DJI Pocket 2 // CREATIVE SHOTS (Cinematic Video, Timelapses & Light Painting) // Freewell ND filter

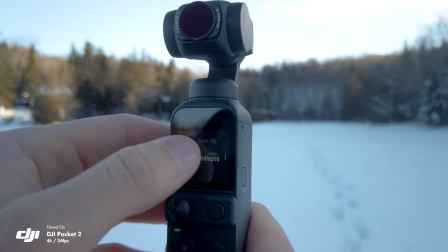So we would select the one that is closest possible. if you were taking slow motion because it's 120 frames per second for most slow motion you would select
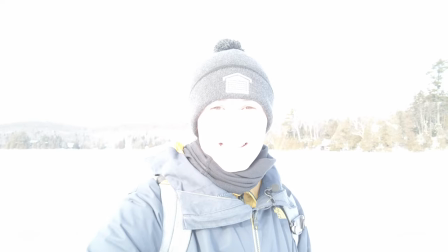one over 240 for your shutter speed if we look at the image from the gi pocket 2 we can see that right now i'm completely overblown and it's looking totally terrible and also if you look at the light meter on the little screen here we can actually see that it's over three stops
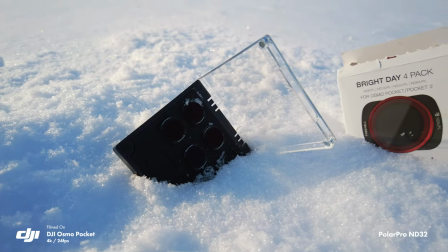of overexposure so it's really overblown the image right now and this is where the nd filters that Freewell sent me come in handy.
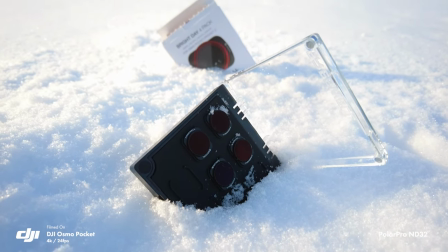So they sent me a pack of four filters that range from ND8 to ND64 and ND8 means you're blocking one eighth of the light that is coming in and the same idea for the other ones and one eighth of the light is equivalent to three stops.
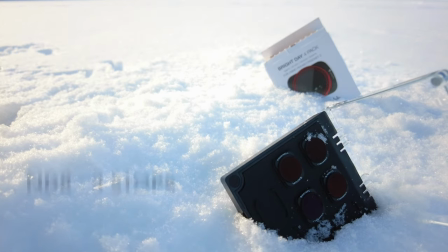So ND8 is three stops,
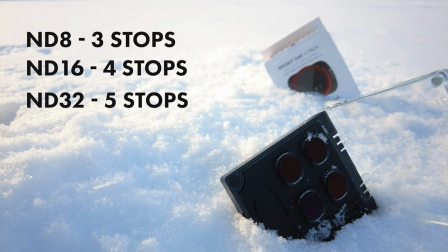ND16 is four stops, ND32 is five stops and ND64 is a full six stops of light that we're blocking.
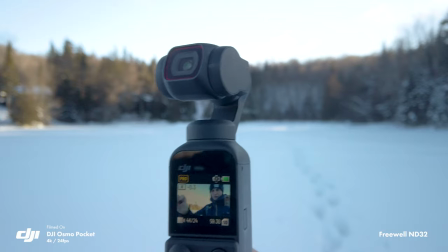So for this one here, I'm actually going to use the ND64 because I know we're blocking a lot of light. And if we put it on, we can instantly see that the image is looking a lot better. It's a little bit foggy right now. So I'm just going to wipe it up and we're going to see the image is going to look much better.
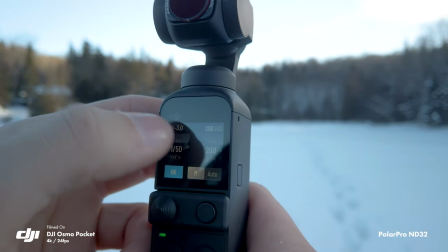Now, if we adjust our ISO on the camera here, so I'm going to bring it down to 200 and I start recording.
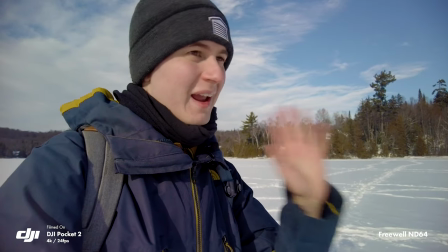We're going to see that now we have perfect motion blur inside of my hand when I'm moving it. Another pretty neat feature of the DJI Pocket 2 is that you have auto max ISO.
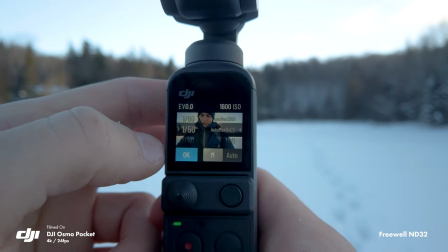So if you come in an exposure here, you can select to have a max ISO and that's great because the camera is not very good over 1600,
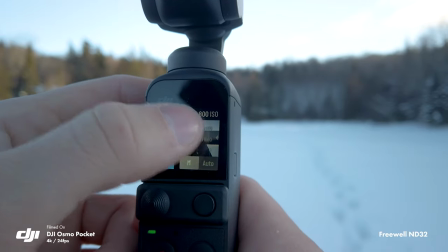especially when it's a little darker. So you can select something that is maximum here. And now if we select this, we can look at the metering on the screen here.
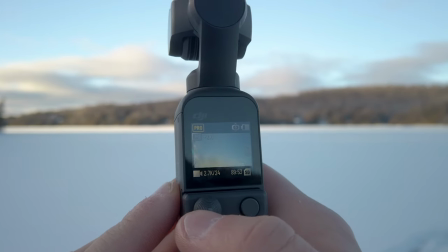So if it's at zero, it's at a perfect exposure right now. And if it goes up or under, that's a sign that you should change your ND filter.
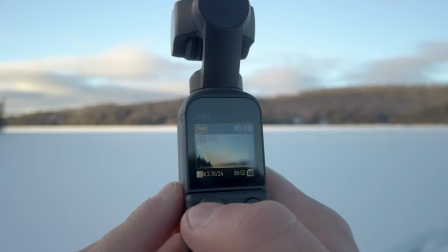So this is the way to know that you should change your ND filter is by looking at the metering on the screen to know if you need to put something that's darker or lighter depending on what is showing.
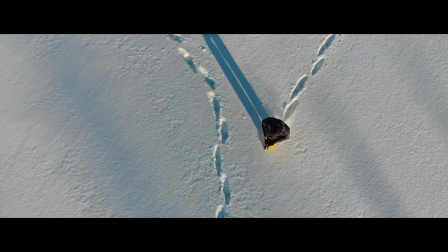You might not know it, but it's very common to use ND filters when taking time lapses and hyperlapses.
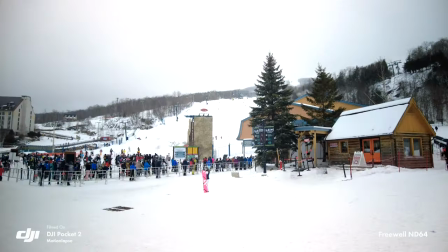The reason for this is that when you're recording video with motion blur, you want to replicate what the eye sees and the principle is the same when doing time lapses and hyperlapses.
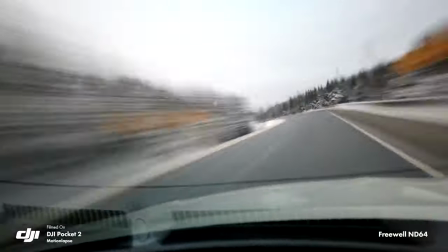Because everything is moving so fast, you want to have more blur inside of the shot to tell your head that everything is actually really moving fast.
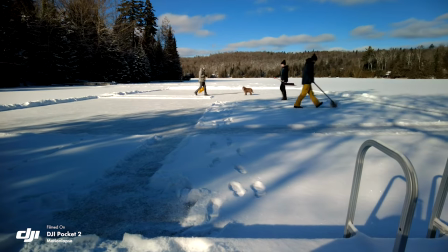But if you have frames that are all very sharp, your head is going to think that something is wrong because if everything is moving fast, everything should be blurry for our head.
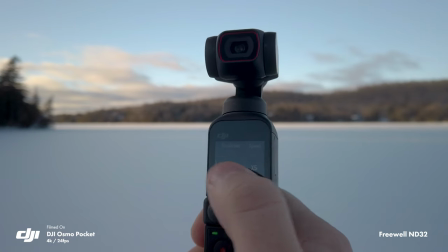Let's start by talking about hyperlapses. For this to work the best, you want to be inside of something that's moving pretty fast, so for example, from a car.
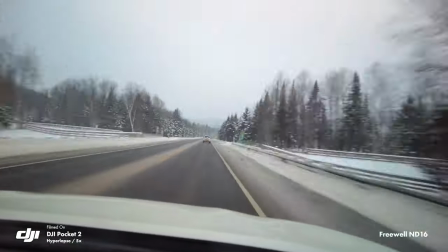Here's an example I took the other day when going to skiing.
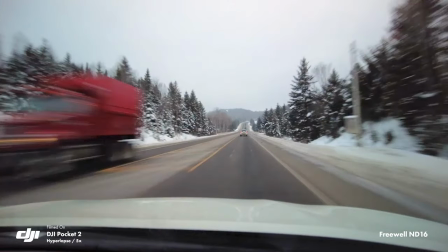If we pause the video, we're going to see that the trees and also the cars passing by are all blurry and this creates motion blur inside of the shot like we talked before, which just makes everything look better. One thing you want to know is that you want to go as low as possible on the shutter speed on the DJI Pocket 2,
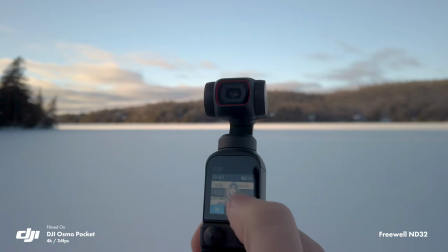but there's a limitation on the DJI Pocket 2 where your minimum shutter speed for high flaps needs to be 1 over 25.
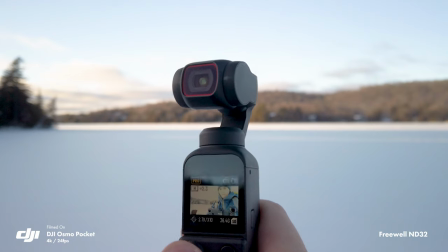But if we go down to that point, we're still going to need to be using an ND filter because there's too much light coming in. Oh, one thing that I need to tell you before I forget, this also works better if you have things that are passing by around you,
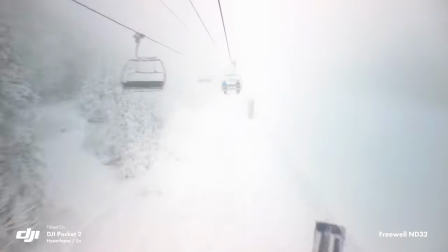so either cars coming towards you, or if you're somewhere where you have like trees or something like that around to show that you're moving around.
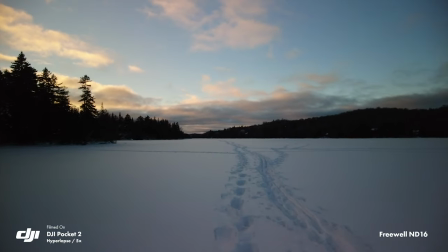For example, if I was taking a hyperlapse here, it wouldn't be the best one because you wouldn't really see any motion around me when I'm moving around.
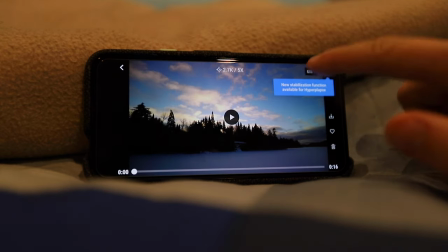This is pretty unrelated, but DJI added to the DJI Mimo app an option to stabilize the footage from the hyperlapses afterwards.
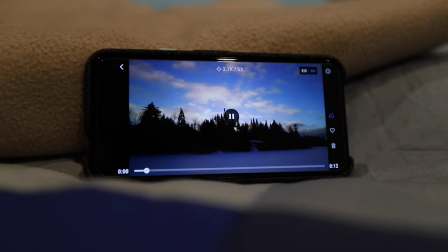So this definitely something worth checking out if you have the DJI Pocket 2 because it makes the footage a lot more smoother.
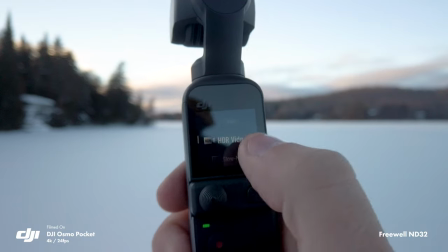Now let's move on to time lapses. The technique is pretty similar but there's one big limitation with DJI Pocket 2.